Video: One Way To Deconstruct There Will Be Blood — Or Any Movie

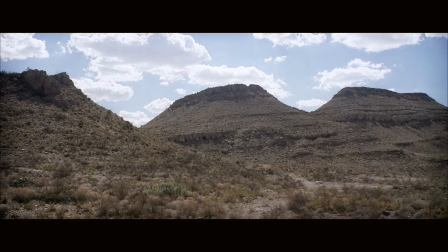0s
Whenever I want to learn how a movie is put together, one of the first things I do is get a pen and paper and just count the shots.
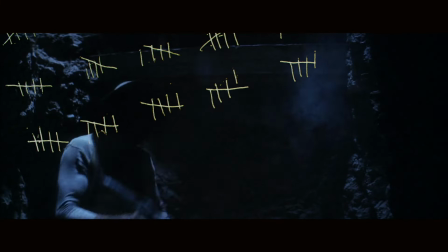8s
Seriously. It's not very technical and it's a bit tedious, but just tallying every time there's a cut forces you to see things in a different way.
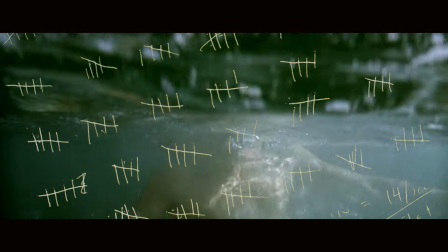16s
It kills the illusion just enough that the nuts and bolts start to come into view.
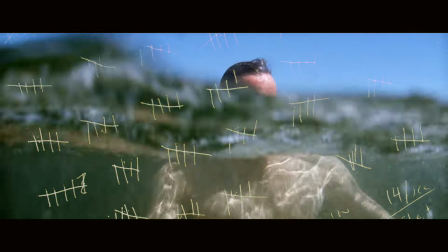22s
For example, let's take a look at Pete D'Anderson's There Will Be Blood.
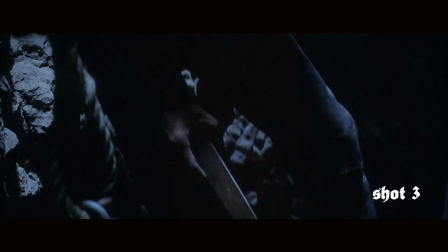25s
Already by the third shot, I noticed a camera technique that would be used again and again throughout the film.
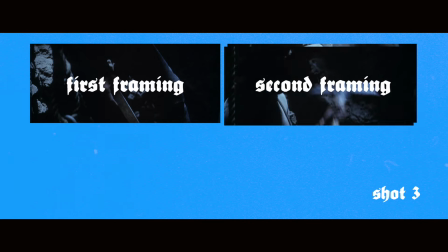31s
This heavy emphasis on double and triple framing in single shots.
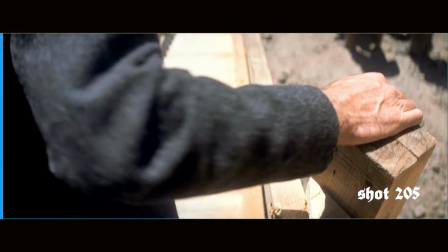36s
Anderson and cinematographer Robert Elswick were clearly interested in making a movie comprised largely of long takes,
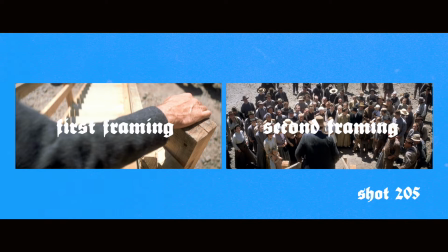41s
but they keep up the momentum by collapsing multiple shots into one.
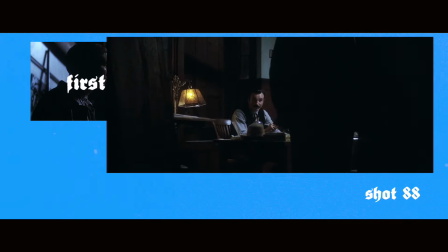45s
Things never drag on or get too boring, which is definitely a consideration when your movie is two and a half hours long.
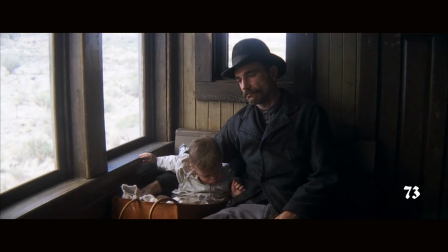51s
In fact, by the end of the 14 and a half minute dialogue-free introduction, I was struck by the length of the shots and by how few there actually were.
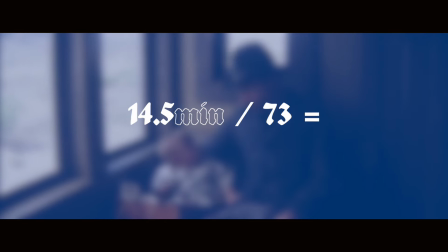58s
73 to be exact. And 14 and a half minutes divided by 73 means that each shot on average was about 12 seconds long.
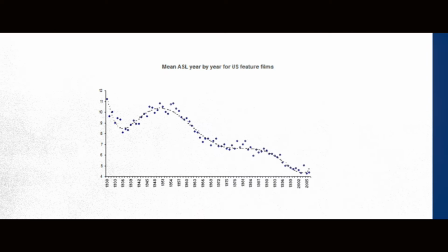67s
That's a really long average shot length by today's standard and something I wasn't expecting Anderson to keep up throughout the rest of the film.
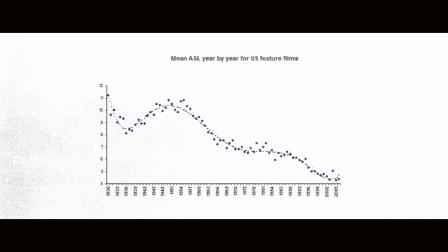74s
This graph by the way showing that average shot lengths have decreased over the years comes from the work of Barry Salt who's been writing about film metrics since the 60s and 70s. And if you want to dive deeper into metrics like these, I highly recommend visiting his website, Cinemetrics, where all kinds of data is listed out for literally thousands of movies.
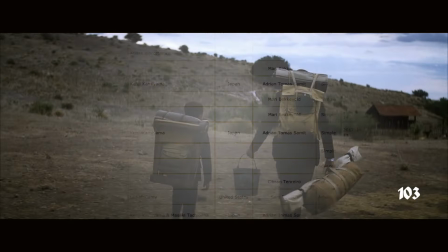91s
But I think the best insights come from doing the counting yourself.
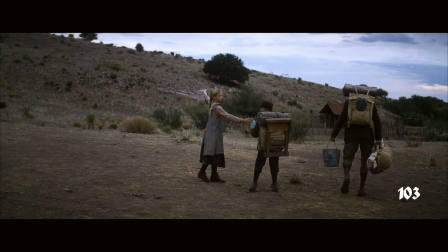95s
For example, one of the things that occurs to you watching There Will Be Blood like this, is that the value of a simple cut increases as the number of cuts decreases.
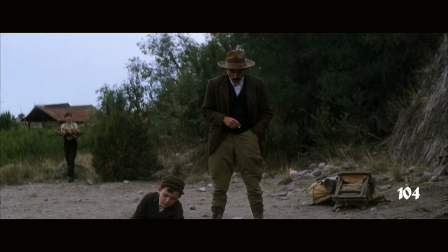104s
It's amazing how impactful a cut can be when you're not watching them happen at breakneck speed.
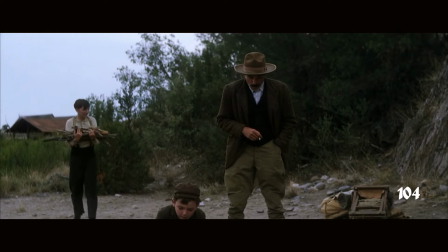109s
I don't mean to say that films with more cuts are necessarily worse or better Just that a movie like there will be blood finds a lot of power in a common cinematic
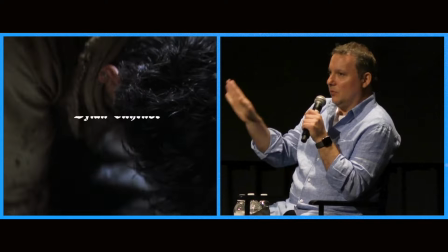118s
device the moment you make a decision It's it's very it's in in stark relief to the audience and there's there's a
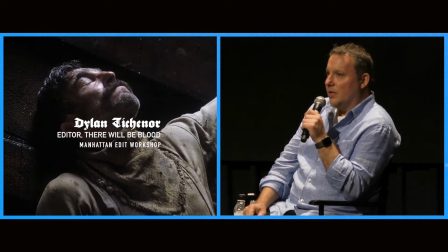126s
Lot of a big spotlight on now.
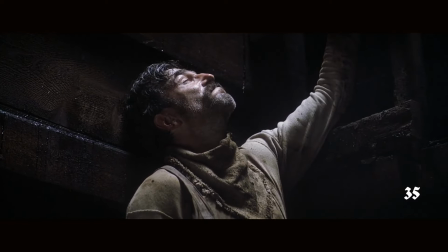130s
I'm changing perspective now I'm telling you something else with so few cuts as Ticanor says the contrast of each is dialed up considerably,
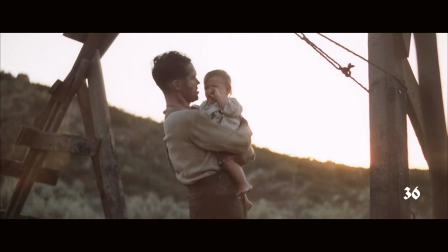137s
and like Daniel Plainview, Anderson and Tichenor mine that contrast for meaning.
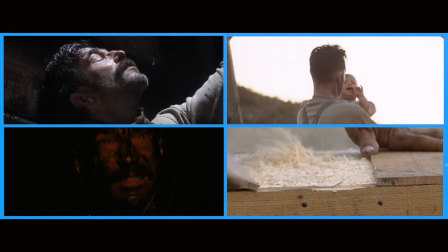141s
A lot of times it's literal, cutting between dark frames and bright frames, or loud moments and quiet ones.
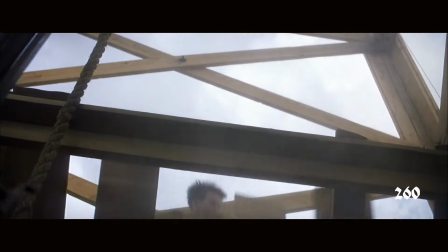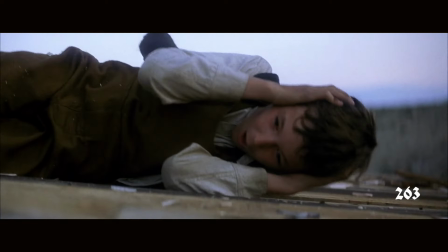152s
Just a quick side note, this sequence right here, by the way, shots 256 to 263, are the quickest cutting in the film by far.
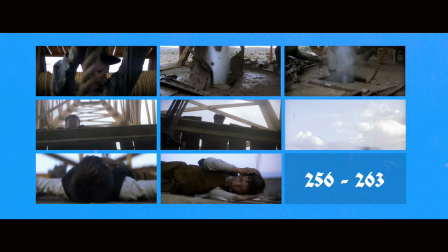159s
Anderson used so few shots that Tichenor had to find ways to artificially add more cuts to build up the momentum of this moment.
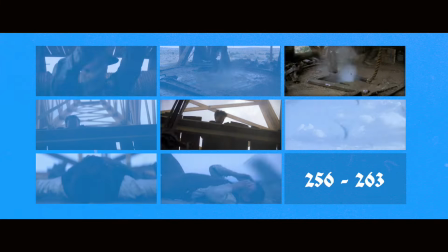166s
You can actually see that shots 258 and 260 are just alternate angles of the shots that came before them.
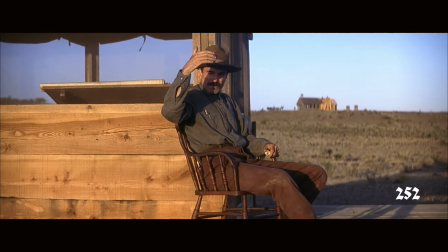172s
It's really good editing. Anyway. Other times the contrast is personal.
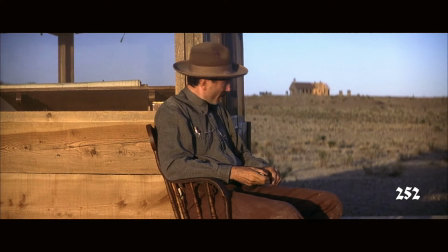176s
If you wanted to suggest that two characters were different sides of the same coin, for example, arch rivals but cut from the same cloth, all you need is two shots.
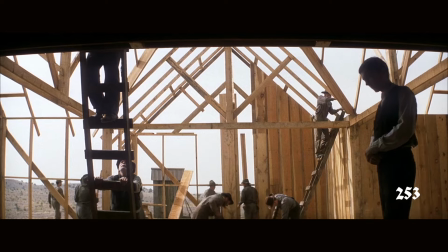185s
One, tracking into a character, mumbling to himself, bathed in light. Another, tracking out from a character, mumbling to himself, covered in shadow.
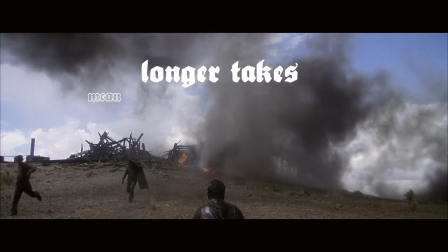193s
What I realized after a while is that there's a domino effect. Longer takes mean more impactful cuts, mean more attention to composition.
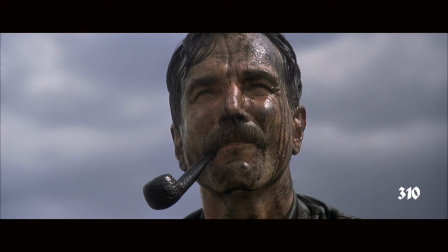200s
If you want your framing to mean something then your cuts have to mean something because the cut is where the viewer really sees the framing and they see it with a fresh memory,
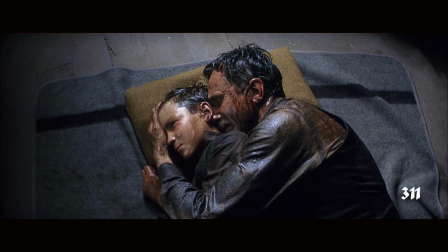209s
almost an afterimage of the frame that came before. Sometimes it is actually a memory.
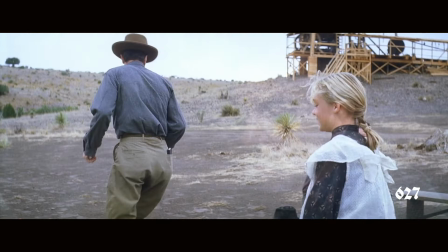214s
And if you want your cuts to mean something then you have to use them sparingly and with care.
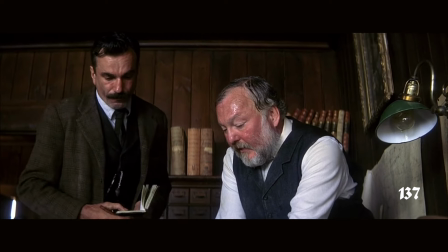219s
Every single shot is filled with a kind of anticipation because these cuts are registered consciously on the viewer's mind.
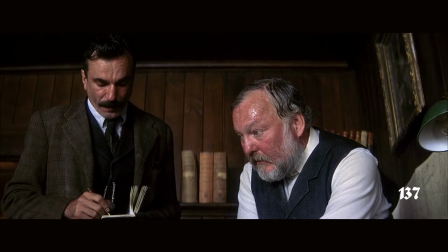226s
We're all waiting for the next one to come.
Can everything around here be gone? Sure.
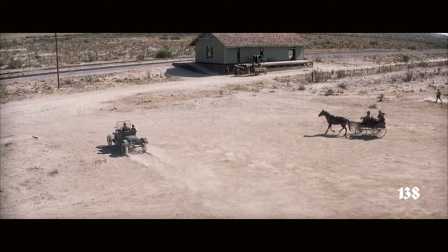234s
Pete Anderson knows that anticipation is just a form of focus and he's great at channeling that heightened focus toward the performances.
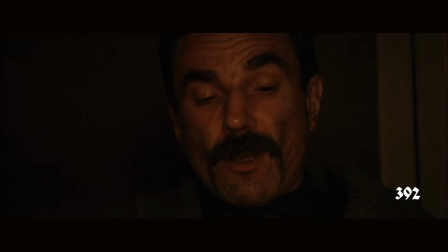242s
When you have an actor as magnetic as Daniel Day-Lewis, the longer the take, the more you hang on his every word and pause.
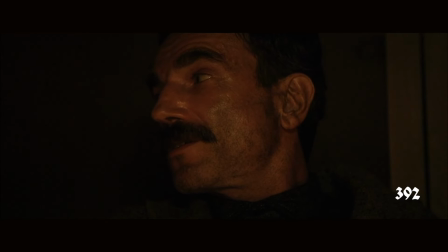253s I see the worst in people, Henry. I don't need to look past seeing them to get all I need.
Watching this movie, I noticed that conversations like this are the place with the most frequent editing on average, a necessity of shot reverse shot.
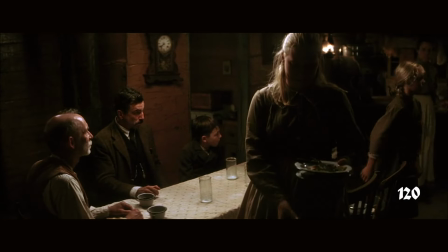269s
But even here, everything is deliberate. This sequence, for example, is 16 shots in three and a half minutes. Tychonor holds firm on the wide until Eli makes the key comment.
What is it that brought you here, sir?
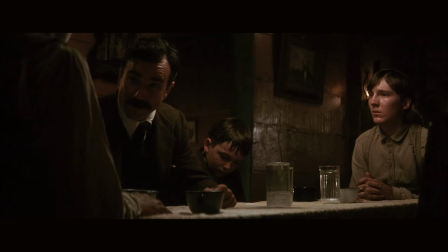283s Good Lord's guidance. Now of course within that, we're gonna develop a lease.
He cuts in, but only a little while Daniel thinks he's still dealing with the father.
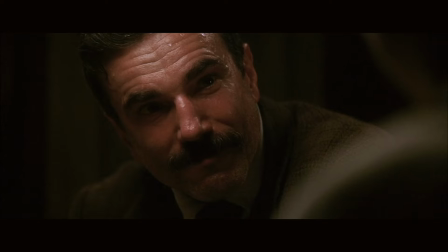291s
Then when it's clear Eli is the prime negotiator, the scene locks on close-ups as they battle back and forth.
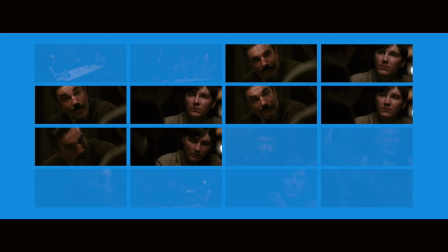298s
And though I don't know for sure, it looks a lot like Tykonor extended the silences here to augment the intensity.
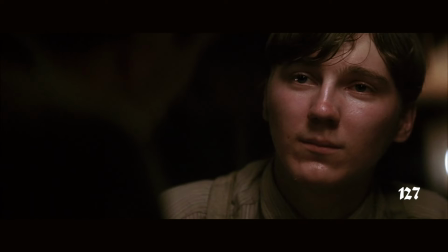306s That's good. It works.
Giving the shots breathing room on both sides of the dialogue far from making the scene drag, dials up the emotion considerably.
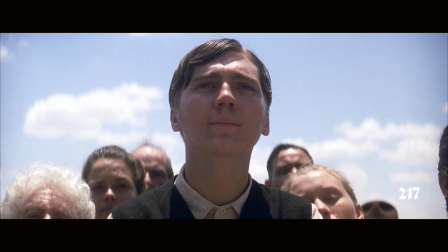314s
And this is something Anderson does throughout the film. Close-ups are used again and again for moments of silence, just as much for important pieces of dialogue.
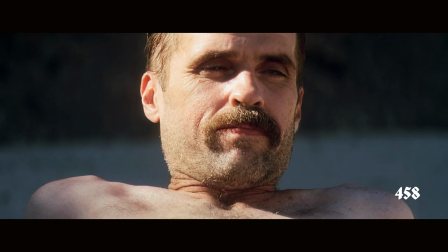322s
P.T. Anderson, like the Coen brothers, is great at casting for faces and he wants us to watch them as much as listen.
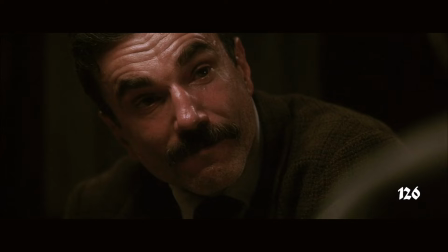329s
And of course he wants us to watch Daniel Plainview the most,
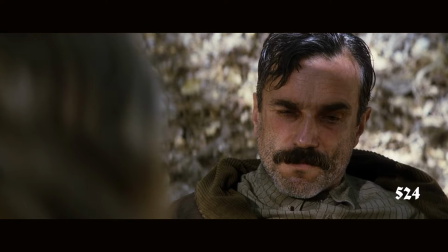332s
who corrodes with bitterness across a series of close-ups, even as he finds success in the solitude that he craves.
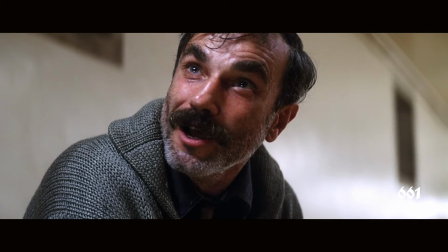339s I drink your water. I drink it up. Every day.
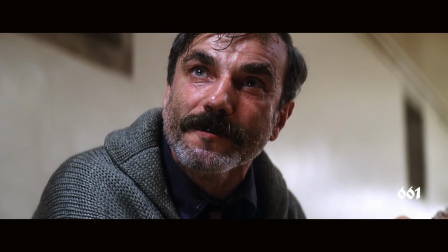346s The blood of lamb from band is tracked.
There are 678 shots in There Will Be Blood.
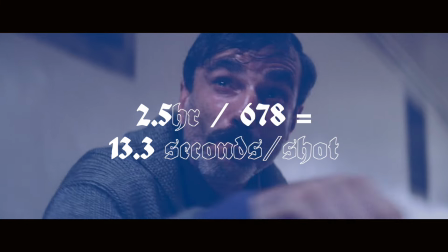352s
Over two and a half hours, that means that each shot is 13.3 seconds on average, more than the introduction.
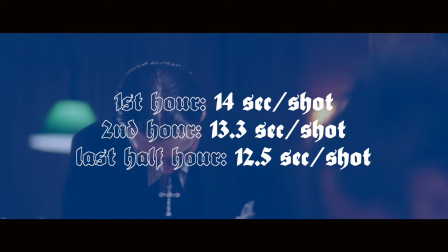359s
The movie is remarkably consistent on this front. Each hour or half hour taken alone will average somewhere around 12 to 14 seconds.
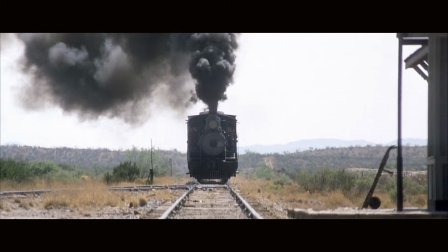367s
Maybe this is what gives the movie its steady but unrelenting pace, the feeling that you're watching a train, you can't stop.
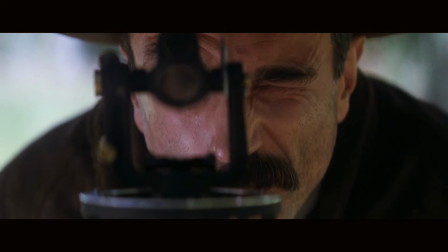374s
There are tons of ways to deconstruct a movie, but it's amazing what you can learn just from looking at the shots one by one as they go by.
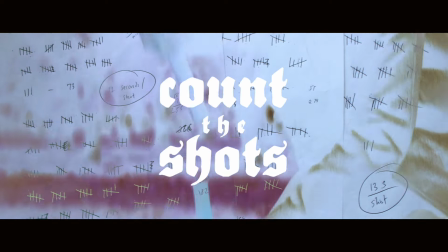381s
For many of us, loving a film means wanting to know how it works.
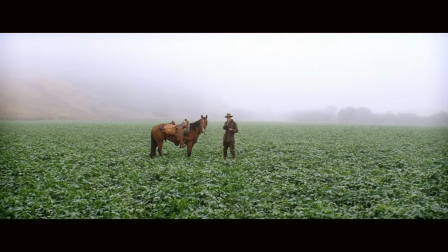385s
With the spirit of an engineer, we take it apart, twist it, turn it, bend it, and put it back together. or at least we try to.
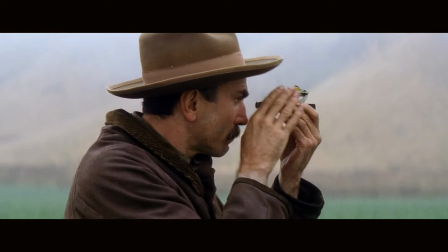393s
A great movie will never give up all its secrets but it will give up some of it.
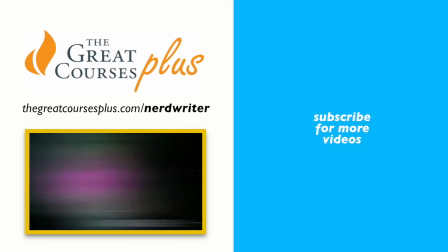400s
This episode was brought to you by The Great Courses Plus. The Great Courses Plus is an on-demand video learning service which basically means it's got around 7,000 online
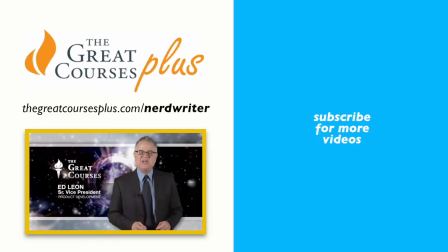408s
video lecture series from some great professors about all kinds of subjects math, history, archaeology,
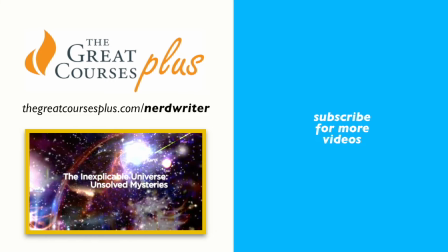414s
art, you name it.
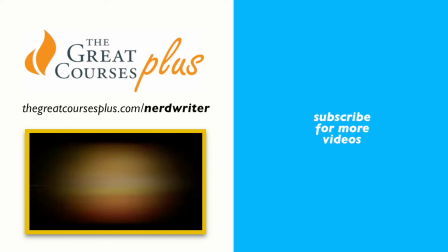415s
One that I think you should really check out is called The Inexplicable Universe Unsolved Mysteries by Neil deGrasse Tyson, which is super heady and interesting.
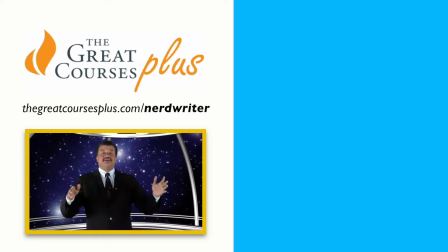424s
And it's taught by Neil Tyson, which is all you should need to know.
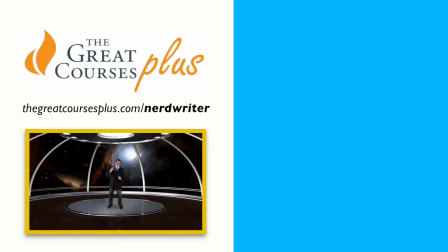427s
If you go to thegreatcoursesplus.com slash nerdwriter or click the link in the description, you can get a 30-day free trial.
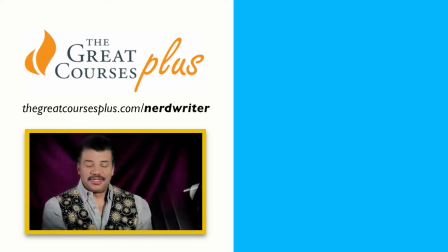434s
After that, annual memberships are $14.99 a month and monthly memberships are $19.99 a month. Thanks, everybody. I'll see you next time.